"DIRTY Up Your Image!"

What's going on, guys? Today I'm going to show you how to dirty up your image.
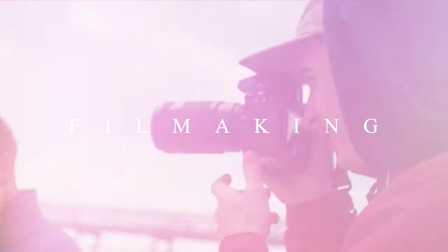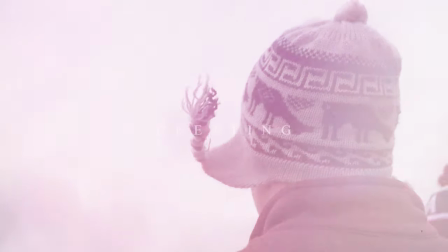Now you might be wondering to yourself, why would I want to dirty my image? Now, this isn't for everyone. Obviously, most people strive to get that sharp, crisp, clean look. And if you're shooting something for a client or for a promotional video, commercials, that kind of thing, you're going to want the sharpest image possible. If you're doing more creative things, more narrative style things, artistic things, stuff you want to feel very cinematic, it's actually very important to kind of destroy your image a little bit. Now, the whole reason you'd want to destroy your image is to get it to look as cinematic and as film-like as possible, because film is not perfect. Film is an analog media, so it has imperfections.
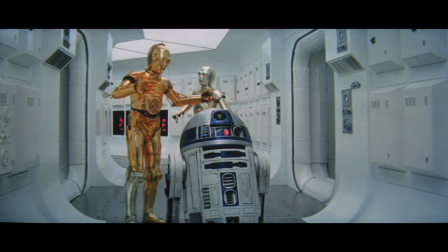You look at any old classic movie, it's not going to be as sharp and clean as any digital movie shot today. So what I'm going to show you is the techniques I use to dirty up my image and give it that more cinematic look, and less of a video feel that makes it seem like it's coming from a DSLR, which it is.
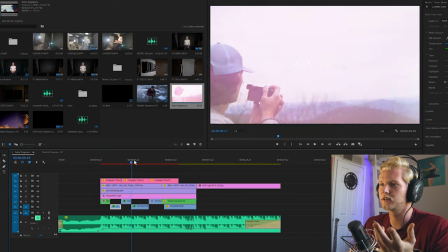So right here I'm in Premiere, and we have opened the title sequence that I made for these various videos.
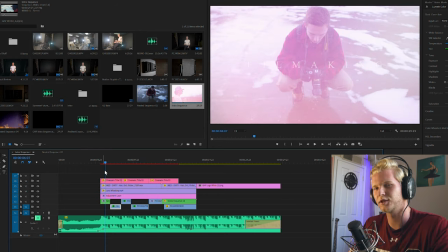Now, these are very dirty images, they're not clean at all. So what I'm going to do is go step by step and show you what I did to dirty up this image.
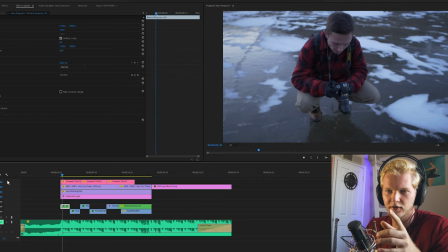Alright, so I've stripped everything off. All these layers that I have on top of this are hidden right now, so these are just the clips. Now, the first thing you got to do before dirtying your image is to actually clean it up.
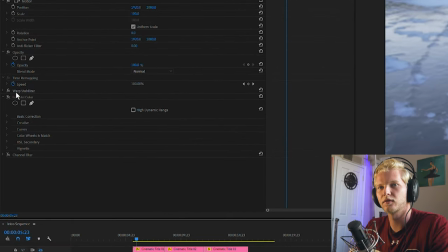So right here we have a quick color correction going on.
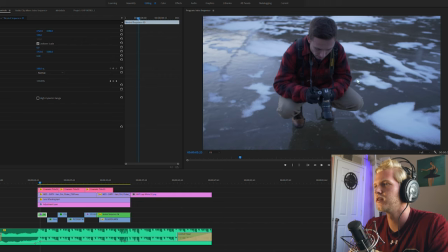So this shot right here, it's a little underexposed, it's a little blue,
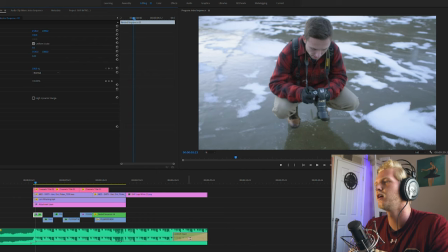so you throw in a quick Lumetri color, we brighten it up a little bit, we fix the white balance. So now that it's cleaned up, it's ready to be ruined again. Now the first step in destroying your image is color grading. Now you might be thinking, how is color grading destroying your image? Well, you're taking an accurate, realistic capture of a scene, and you're altering the colors for style purposes. So you're making your colors less accurate when you color grade. So I threw on this color grade right here. I think it looks pretty good. If you're interested in coloring like this, you can download the LUT we made in the description below. Now that we've got our color grade on there, it's looking pretty good, but it's looking too sharp. You know, film isn't that sharp. So what we're gonna do is add a channel blur.
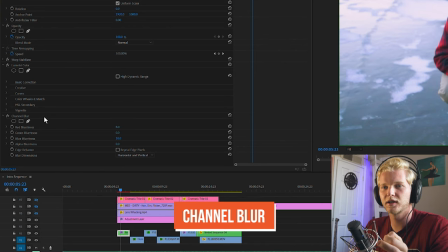Now I like the channel blur because you have the red blurriness, the green blurriness, and the blue blurriness. And you could take each of these channels and adjust them the way you want to.
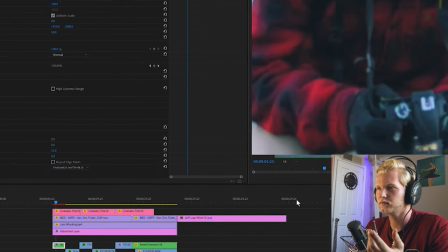So now, if we zoom in here, we can see how it's really affecting the image.
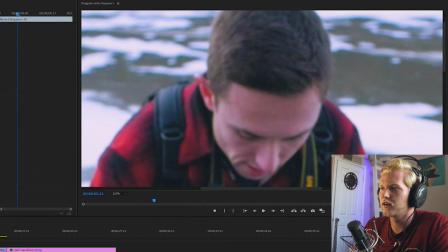If I channel it on and off, you can see what it's doing. So it's taking the edges and it's almost making them look refracted, like you're using a vintage lens. So you can see the colors are separating and they're being blurred around the edges.
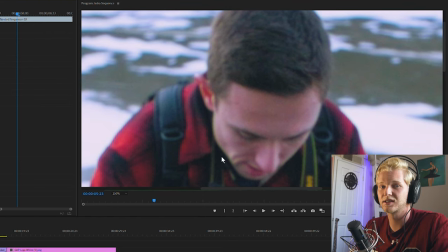Now, this isn't a clean look, obviously. Now, it could also smooth out digital pixels and digital grain to give it a more organic look and less like video.
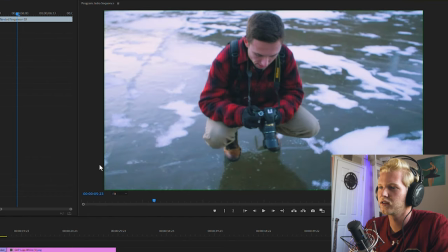And if you take a look here, you could also see the effect that it has on the edge of the video. Right here, we have this sort of yellowish blur, which again, makes it look more organic, covers up those video pixely things, and gives it the look of a vintage lens. Now the next step, because we blurred this image with the channel blur, we want to make it seem a little sharper again.
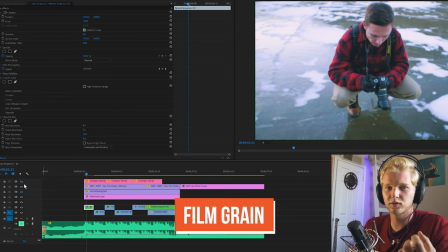So we're going to add some film grain. Film grain is one of the easiest things you could do to make your image look more organic and more cinematic.